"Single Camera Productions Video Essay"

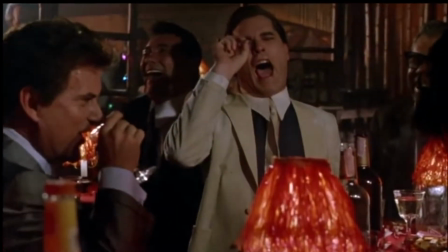6s As far back as I can remember, I always wanted to be a gangster.
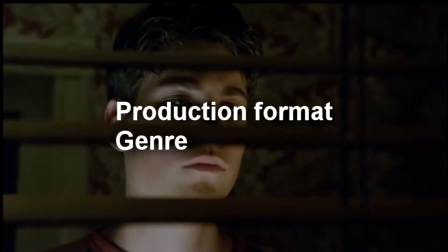14s
Hello. In this video, I will be showing you the production format, genre, narrative structures, and technical construction of a single camera production. First of all, format. There are three formats I will be using examples for in this video. For the feature-length film, I will be talking about Goodfellas, released in 1990 and directed by Martin Scorsese.
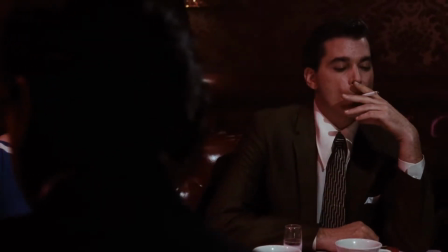41s
Goodfellas is an Italian mob-based crime drama set in New York in the 1950s to 1970s.
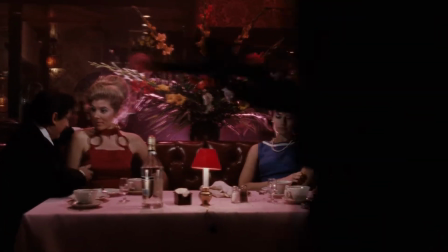48s
Technical codes used in this film show a narration throughout the film to guide the narrative.
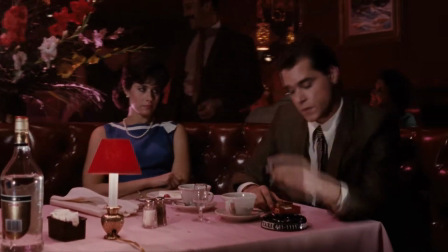54s
The narration comes from the two characters, Henry and later on his wife Karen.
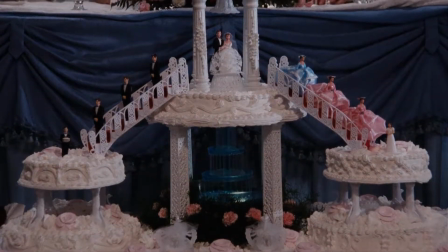59s
The narration mostly shares the story told from Henry's point of view, but also the relationship between him and Karen.
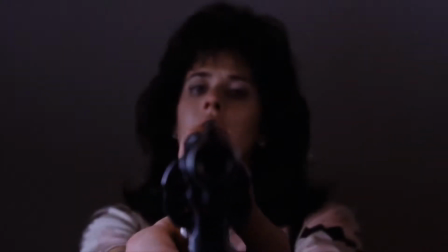71s
As you can see in this close-up of Karen pointing the gun at Henry, the director uses the push focus technique to focus away from the barrel of the gun and towards Karen's face, to show the sweat and tears pouring down her face,
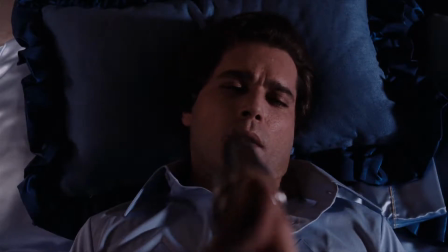83s
and further express the level of emotion that she is feeling. The same goes for when the camera is facing Henry at this point.
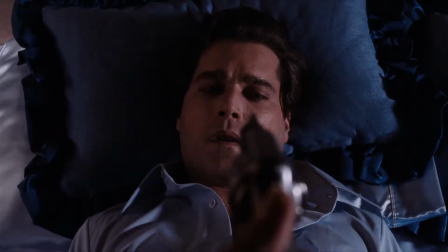90s
The shot reverse shot technique is used here to clearly build up tension in the scene, as once we cut to a wide two-shot of the couple, we learn how close the gun is to Henry's face.
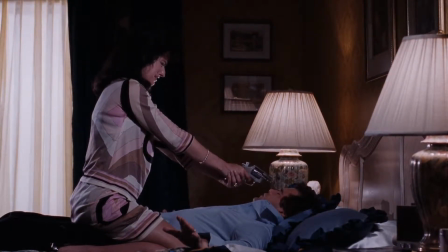99s
The use of silence also helps the tension in the scene.
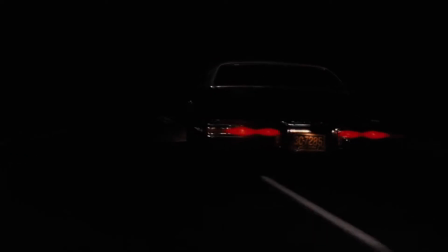104s
A generic convention of a gangster film such as this one would consist of being set in an urban location. This is shown by the film being set in New York. Also, iconography of suits and weapons is commonly seen in gangster films.
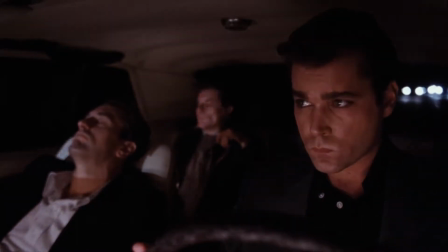118s
Again, this film holds up to this convention. And of course, there is a lot of violence.
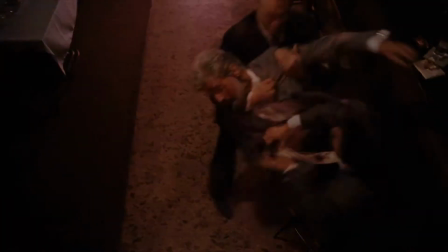125s
This film has an 18 rating, so there is almost any exception to what the film can include.
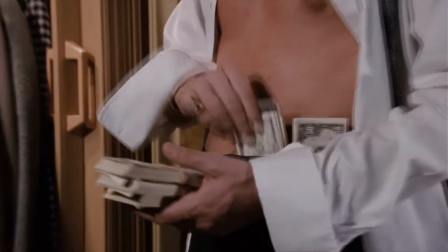130s
Other iconography included in this film involves the exchange of large amounts of money, murder, aggressive language, and violence.
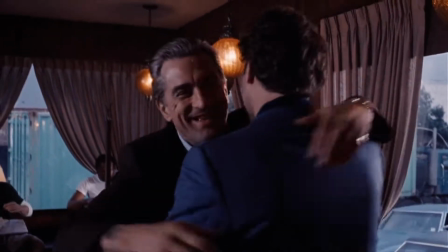138s
Lighting in this film is rather low-key in the night settings, and motivated natural lighting in the daytime.
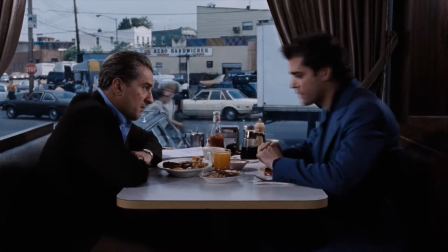147s
The reverse tracking shot, commonly referred to as the Zolly,
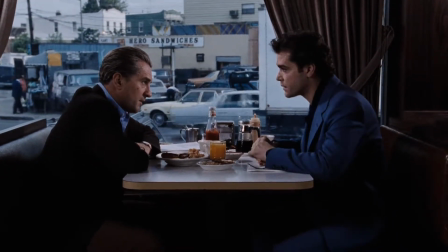151s
is used in one sequence of the film where Ray Liotta and Robert De Niro are having a conversation.
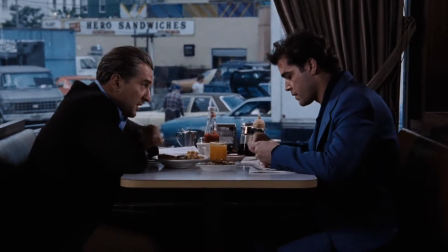157s
This is used in a way to illustrate that the world is slowly changing around them.
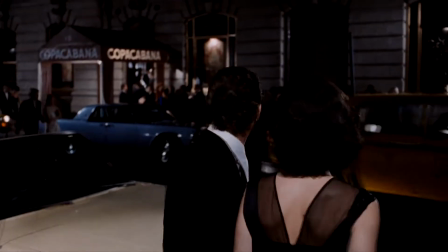165s Thank you, sir. Alright, see you later. Thanks. What are you doing? You leaving your car? Watch, it's the car for me.
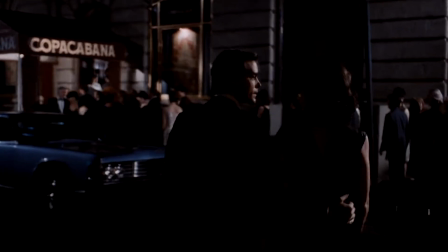171s It's easier than leaving it at a garage and waiting. It's a lot quicker that way. You know what I mean? Huh?
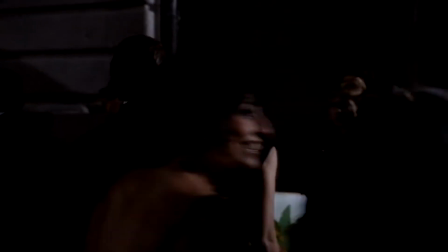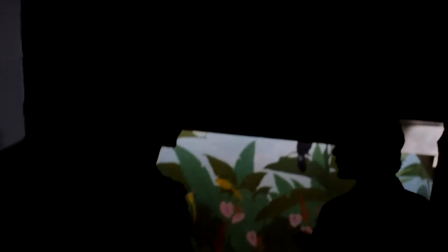184s I like going this way, better than waiting in line.
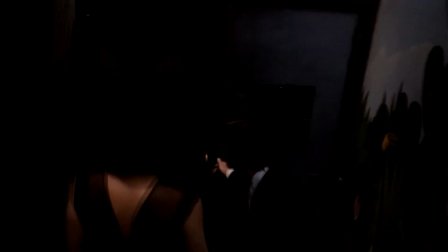189s
As you can see, this shot is uncut, to stay steady to the time and setting that it's in.
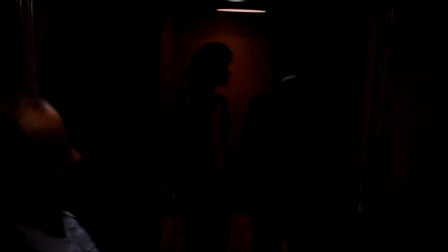194s
It's a very creative and good way to allow the audience to be immersed by not cutting the footage up at all.
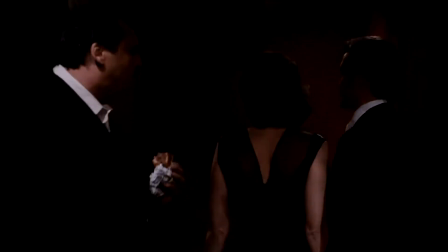201s
This is also a smart way to cut costs in editing and film. This take lasts 3 minutes from start to finish with no cuts whatsoever.
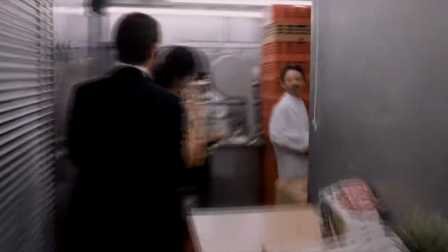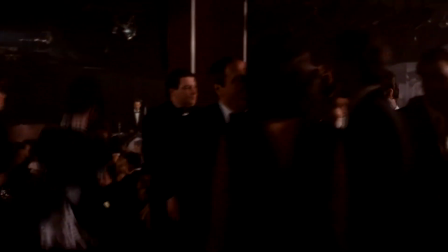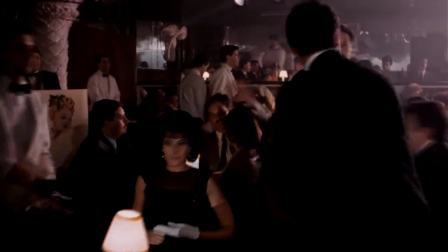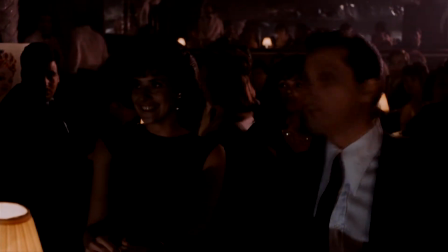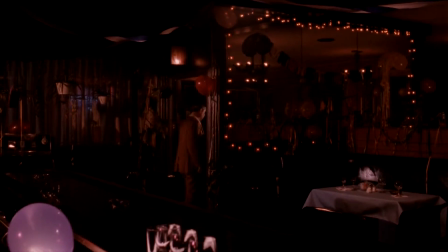243s Our legends, though gods they were, and as the elders of our time choose to remain blind.